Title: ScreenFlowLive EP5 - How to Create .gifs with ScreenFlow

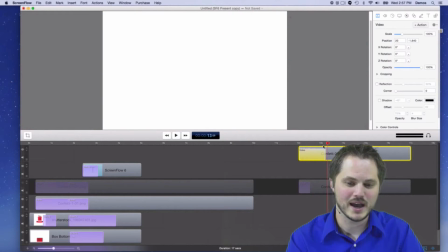1490s
You know, it's not too bad if you just had it raining by,
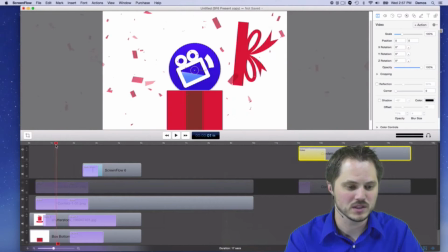1494s
but I was noticing that when it fell off
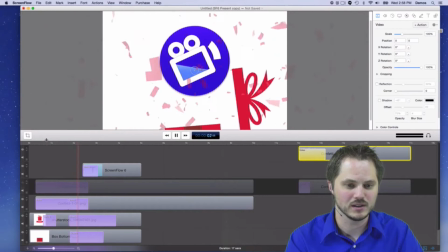1502s
by itself, one didn't look very good. It kind of falls off like that, and I faded it out.
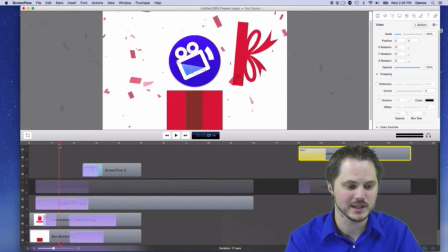1507s
That was a big thing, is fading out the confetti so it becomes less of a, you know, it's less distracting by the end of it.
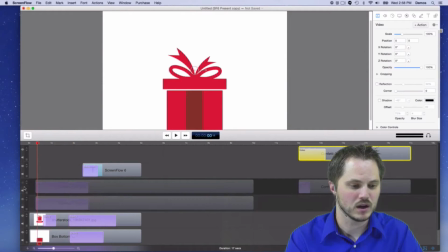1513s
We fade this one off. Take this.
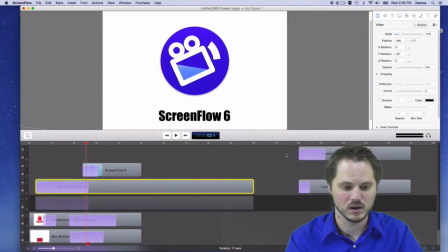1519s
And that actually had both on there. Let's take this out of there.
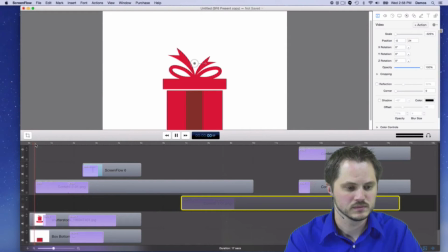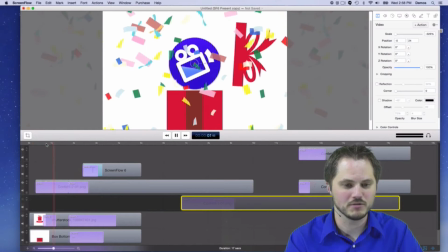1529s
So it falls off, but it doesn't look very good.
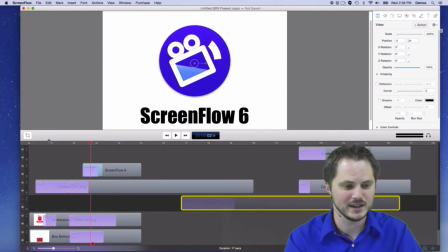1533s
You know, you see this line go by as it, and I just didn't like the way that was looking, one by itself.
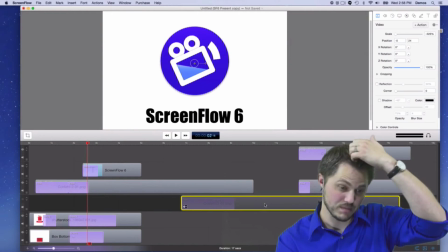1539s
So it's good, but it could be better. It's better with two. One is okay, but it's better with two.
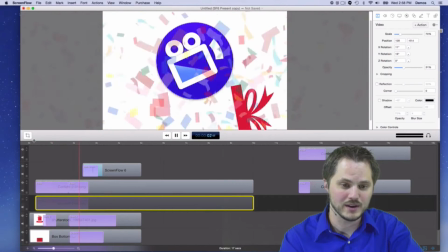1545s
So pulling both out, now you've got them kind of moving separately.
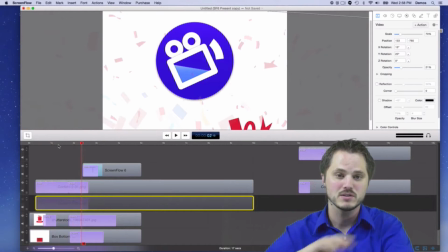1550s
And I had them each go opposite directions so that they would pass each other going opposite ways.
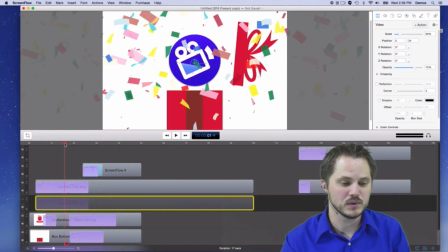1557s
And then when they exploded, I even, again, if they were all going together and they all fell together, it just wouldn't, I don't know, just doesn't feel as much. It kind of looks like a clump of confetti. Somebody just drops it. If it actually, to kind of simulate more dispersion and everything, what I did was,
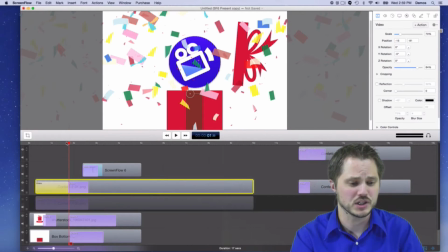1574s
when I exploded them in this particular action, I applied the action to not just the scale. So scale starts at 0. Position goes to about where I wanted it, roughly. So it changes position, and at the scale I wanted it.
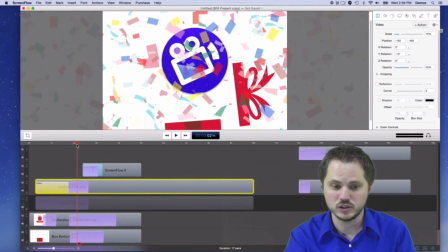1592s
And then I also applied it to, so then here, so it comes out, explodes, and scale. And then it has to go off screen. And in order to go off screen, I want to simulate kind of the confetti doing, you know, what you would do if you had a lot of confetti on screen.
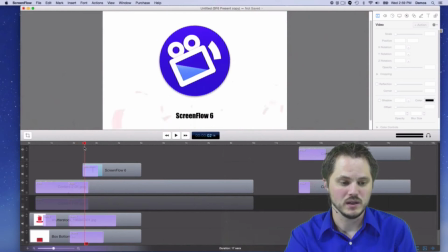1607s
So I dropped it off screen, but I did more than that. I actually rotated it.
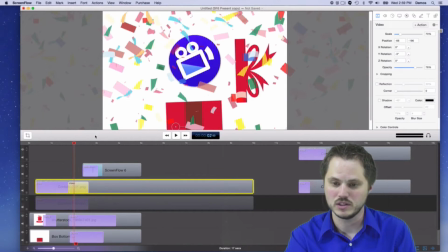1613s
You can see the property here.
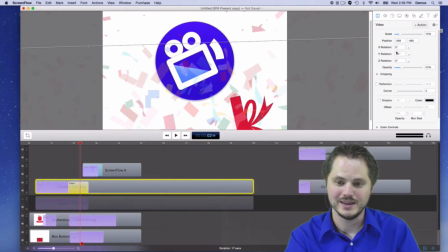1615s
I rotated the position in Y rotation space, and I made it a negative rotation.
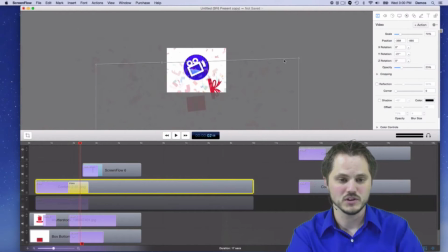1623s
So that means that and if I zoom out here, you can see it starts. The plane of the confetti of the image starts exactly perpendicular,
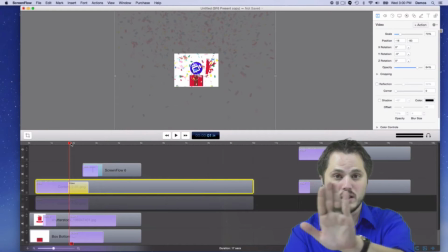1636s
or I should say parallel with the canvas. And then as it falls, it slightly turns, which gives a slight different perspective on the confetti. It kind of squeezes the perspective, distorts the perspective, and it falls off screen.
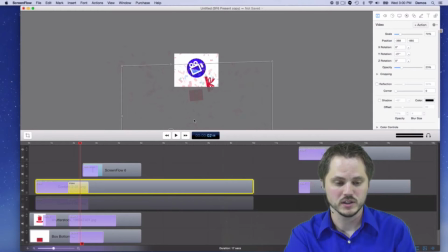1654s
Okay? And that's just the rotation of the Y rotation. Finally, I animate it so the opacity is fading as it's going off. And then on the other confetti clip, I did the exact opposite.
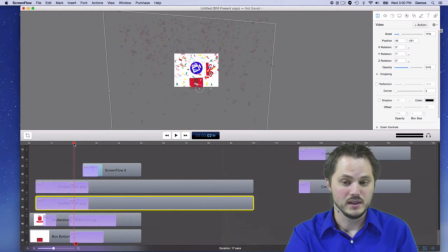1668s
So that on this one, I rotated it into the Y positive space. So the two confetti kind of go like this as they fall off.
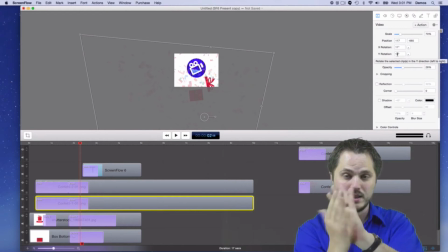1681s
And between that juxtaposition of the fading and the two confetti clips, it made it look more like real confetti. I mean, that's the best I can describe it. I wanted to make it look as real as I could within an animated GIF.
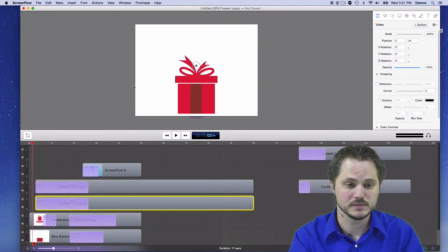1694s
So the result is they pop on screen,
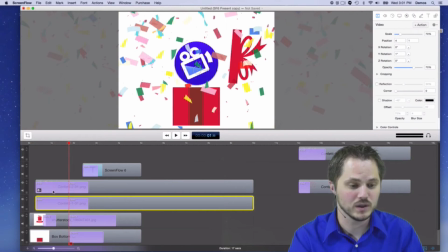1699s
and the animation of the pop on screen was difficult because I really had to mess with the curve type. I finally found that exponential ease in was what I wanted. I wanted to just boom, like out of nowhere, like someone shot it out of a cannon.
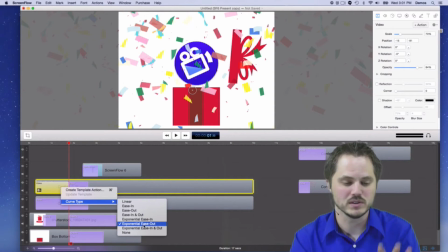1712s
The zoom in linear wasn't good. I tried some of the other ones. The new curve type, this is new to ScreenFlow 6, was great for this.
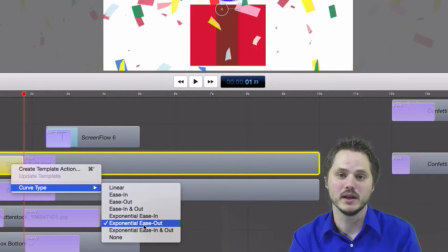1720s
It just went boom right on screen. Like it looked really good.
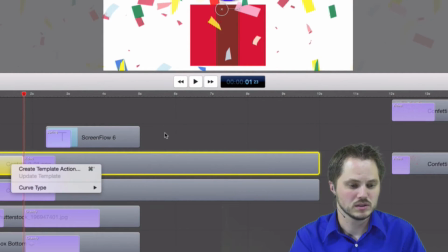1724s
So that's the best animation type for this particular animation that I found. And then on the second one, I believe I did just an ease in, ease out.